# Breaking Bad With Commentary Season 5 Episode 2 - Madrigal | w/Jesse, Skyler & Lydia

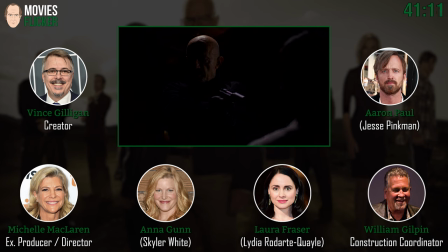41:08 Oh, you do such a good job here, Laura. Yeah, you're great and great here. And that's a real Albuquerque. And it was very challenging to shoot in this house. We were very limited what we could do because it was so reflective. Yeah. I mean, we had to be very careful.
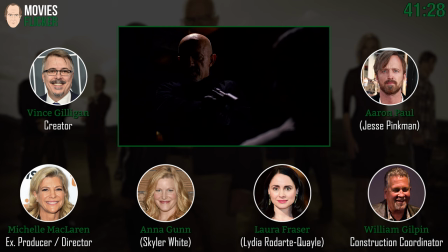41:24 So surprisingly, you're really only looking in very limited directions because we would see ourselves. And Michael, of course, Michael Slovis did an amazing job so that we could see the view in the background.
Your daughter won't see you. Yes, she'll find me. She never once sleeps overnight.
Laura, you're great here.
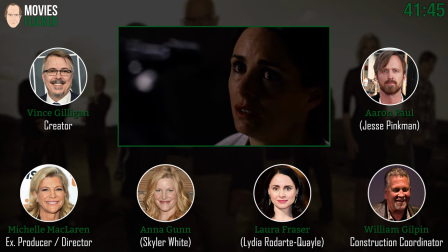41:44 Just really, you can feel the fear. I mean, yeah. well done thank you no the script is so awesome though i mean when what she says here is so bizarre i know oh good i'm glad that was one of those things i don't think we had this
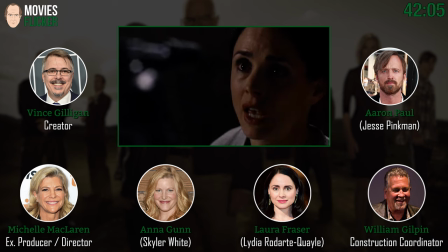42:01 i may be getting my facts wrong but this is one of the things when i actually was writing it i thought how would you talk how do you do a scene where someone talks themselves out of being killed because you've kind of seen that scene before in movies and tv shows what what is it she says and And then suddenly this is weird stuff about, you know, it's more or less okay if you kill me.
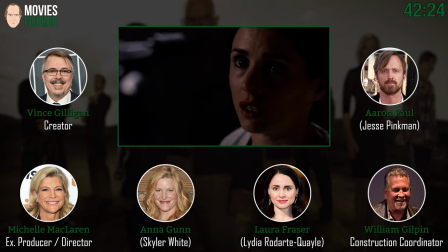42:21 I'd prefer you didn't. But just the main thing is my body can't disappear. I just thought that was, that sort of just came to me, I think. It's so great. That was genius. But it immediately says who she is as a person, like right away. Exactly. That's what's so great about it. Good, good. Yeah. That gives such insight.
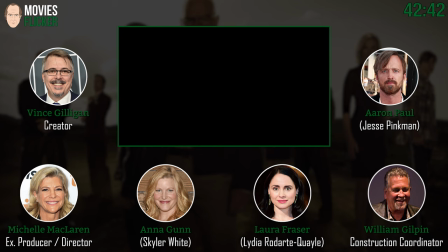42:39 Was this, so you start like as the sun goes down and then you have to wrap by dawn? Is that how? Is this a full night of shooting? It wasn't a full night because we had something to do daylight-wise. I can't remember what it was. Oh, we shot the night establishing magic hour.
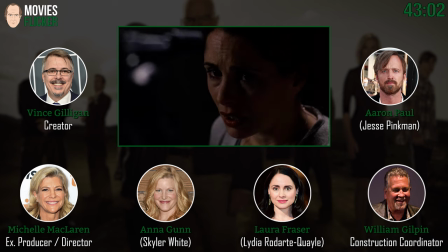42:59 Not establishing, but when we're outside, we were down low looking up at the house. That was at magic hour, so we had to be there a little early. And then we only had the little girl. Lillian was only available to us for a certain amount of time.
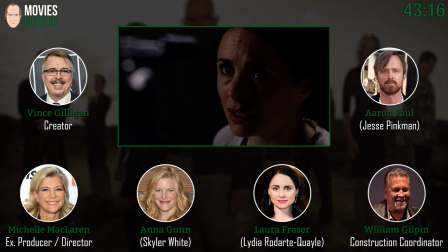43:12 So I'm not sure we, I guess we did shoot till sun up because we also shot the scene out in front of the house with Jonathan, this one here. Now, what we did is, this is twinkle lights in the background, long lands, and we're right outside the house.
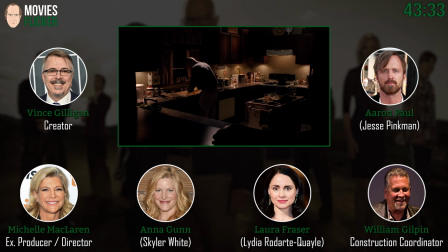43:30 Oh, you did? You shot on the street out in front? We did. Okay, because I thought originally you was going to do it back at the studio.
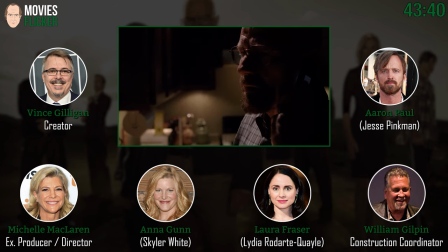43:37 No, just to fill out the schedule, we did that.
You're still planning to move forward. Yes, we do.
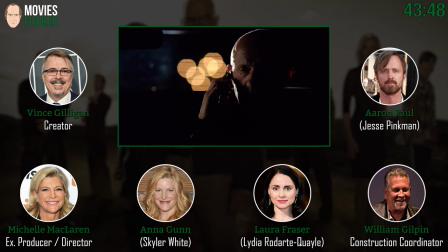43:46 I've reconsidered.
So these are little, like, Christmas lights in the background, like twinkle lights. Exactly, on grip stands. That's something.
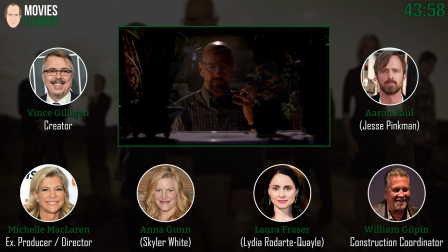43:56 That's a nice shot. I like that, Michelle, looking through the kitchen window there. That's nice. And again, that's on stage, right? Yeah, this is a beautiful set, W, amazing set, you guys.
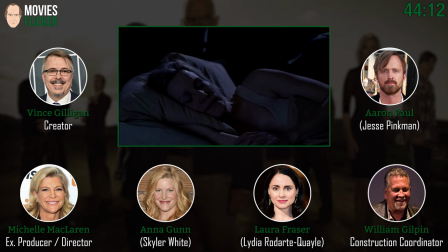44:09 You know, wonderful, wonderful build there. Well, it's the crew that we have. We have wonderful carpenters, painters, welders, greensmen. Across the board, New Mexico crew is wonderful. They really are. Now, Anna, this scene was edited short. You remember?
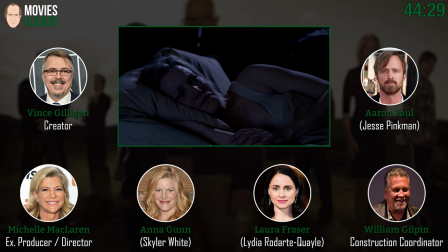44:27 You know, and on the Blu-ray or DVD that you're watching this on,
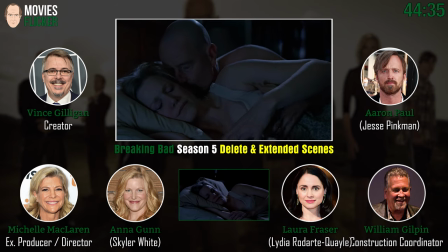44:32 there's the extended version in the deleted scene section, so you can see the full version, I believe. You guys want to talk about the full version? extra creepy the extra creepy version as if this isn't
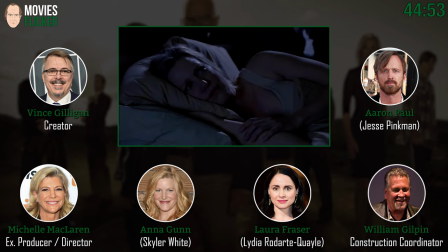44:51 creepy oh my god i feel so bad for skylar just not in a good so great thank you you're great in this thing look at him just undressing yes like nothing's wrong yeah that's the worst part he's just